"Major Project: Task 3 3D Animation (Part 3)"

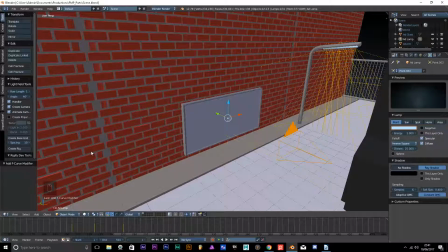Hello everyone, Lucas No here, and I am back. Now, my last video did record audio, and it should record in this one too.
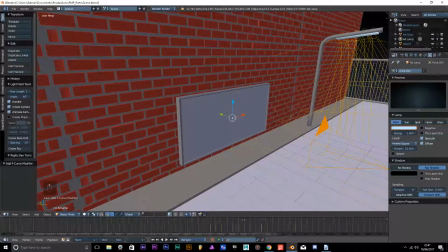Whilst I was away as well, I actually started adjusting my advert lamp here. Throughout the first part, it starts off all this kind of bluish colour,
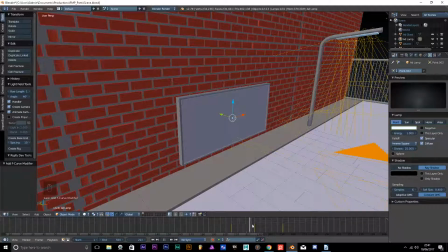and then when it reaches here, it starts transitioning to white, and then it starts transitioning to a partially green.
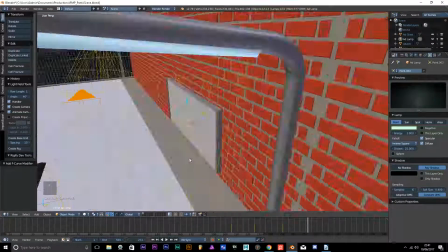That is because the advert changed in the when it comes to the final render.
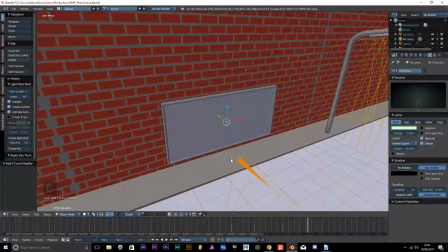It changes. You won't be able to see it, but I feel that it was necessary to make the light change color,
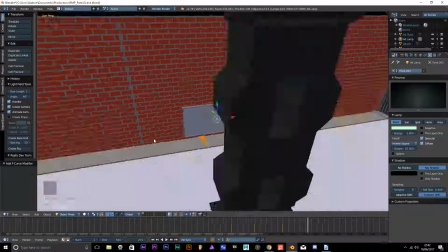so because if the light is bouncing on objects that may be in view of the camera,
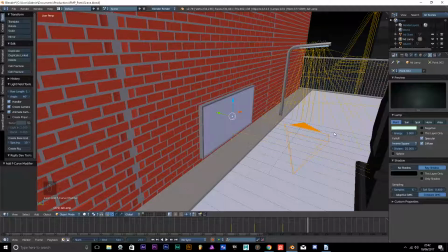that means that
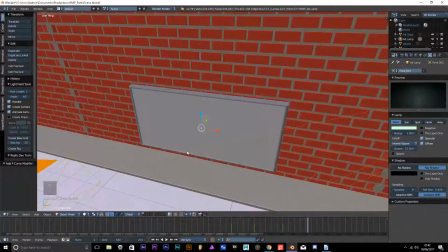you'll see a gradual change.
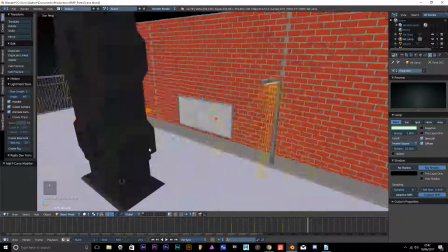My voice was a little buggy in the last video, and I think it's going to be buggy here in this one too.
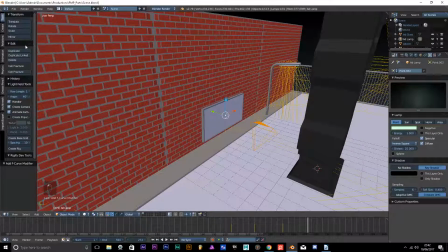I think that may be because of either my computer has not rested in a good couple of days because of all the work that I have been doing. It's also because I have rendered many videos out today and uploaded them today,
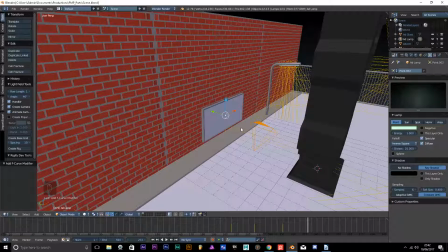and because I probably had so much open up on Google Chrome that it was taking a lot of memory and process. So I have just closed many pages down now in my Google Chrome,
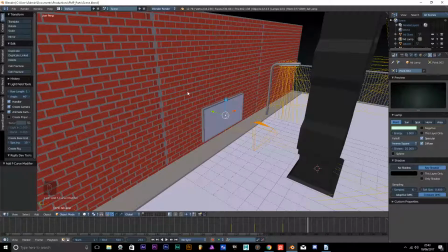and I have turned off my Skype and stuff like that, so it should be a little better, hopefully.
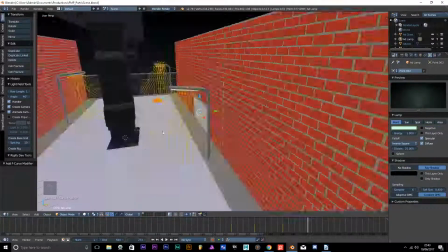I honestly do not know what more I can actually do for this scene.
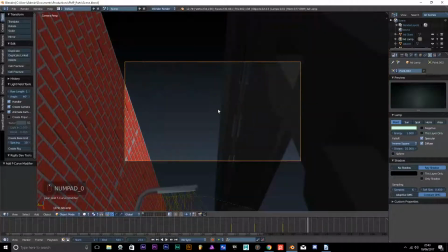So what I'm going to do is I am going to basically
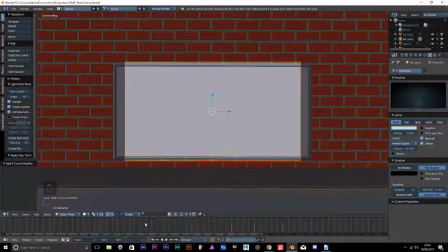recap on everything that I have done in these 3 videos basically. The first video, you didn't hear my voice, but I did a lot of work in it. Primarily that work was sorting out my cameras.
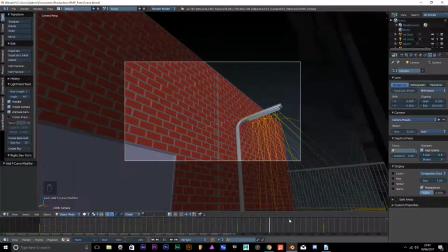My cameras,
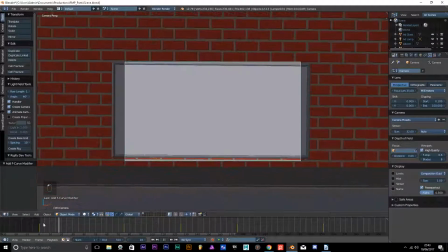sorry, I lost my words. I went blank. Yeah, but I was sorting out my camera's keyframes.
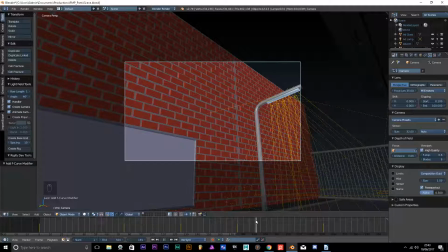In the second video, I worked on the shaky camera effect for my cameras to make it a little more authentic.
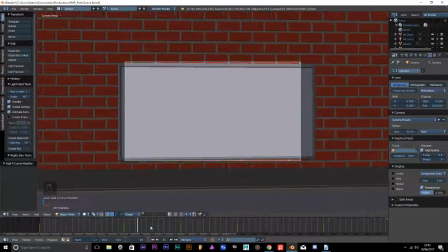I also, in the first video that I made, the one without my voice,
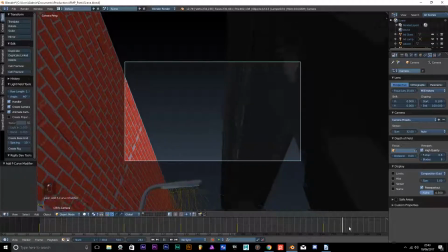which I do apologise for, I also worked on
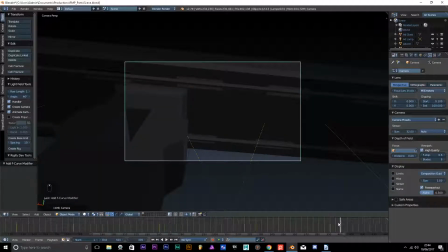these spotlights here that comes over the top and basically goes past the camera view.
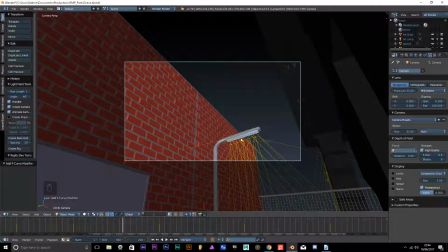I also worked on the material and the spotlights to make this lamp flicker.
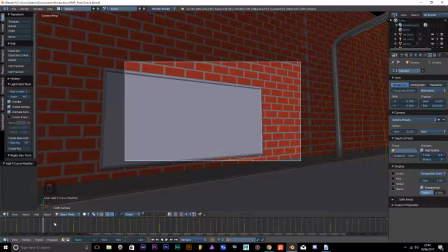In the second video was the shaky camera effects mainly. In this video,
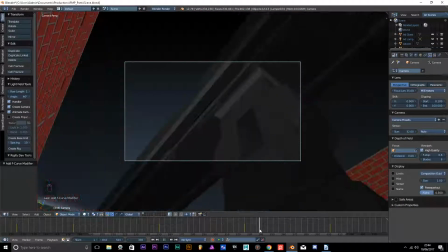during the intermission between the last video and this video,
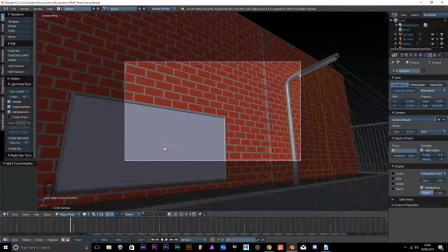I worked on the animation of this lamp here,
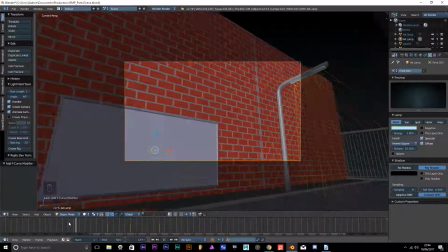which gradually changes color to something else. So what I have covered in task 3
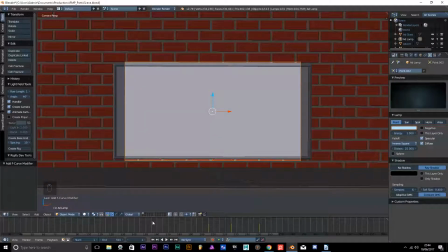of this project is I covered many parts of animation in a 3D space, primarily the inserting of keyframes on objects to move. These keyframes also include objects that move,
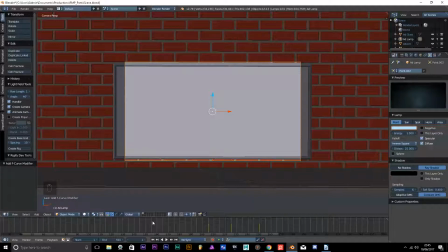as well as rotating as well, like the camera.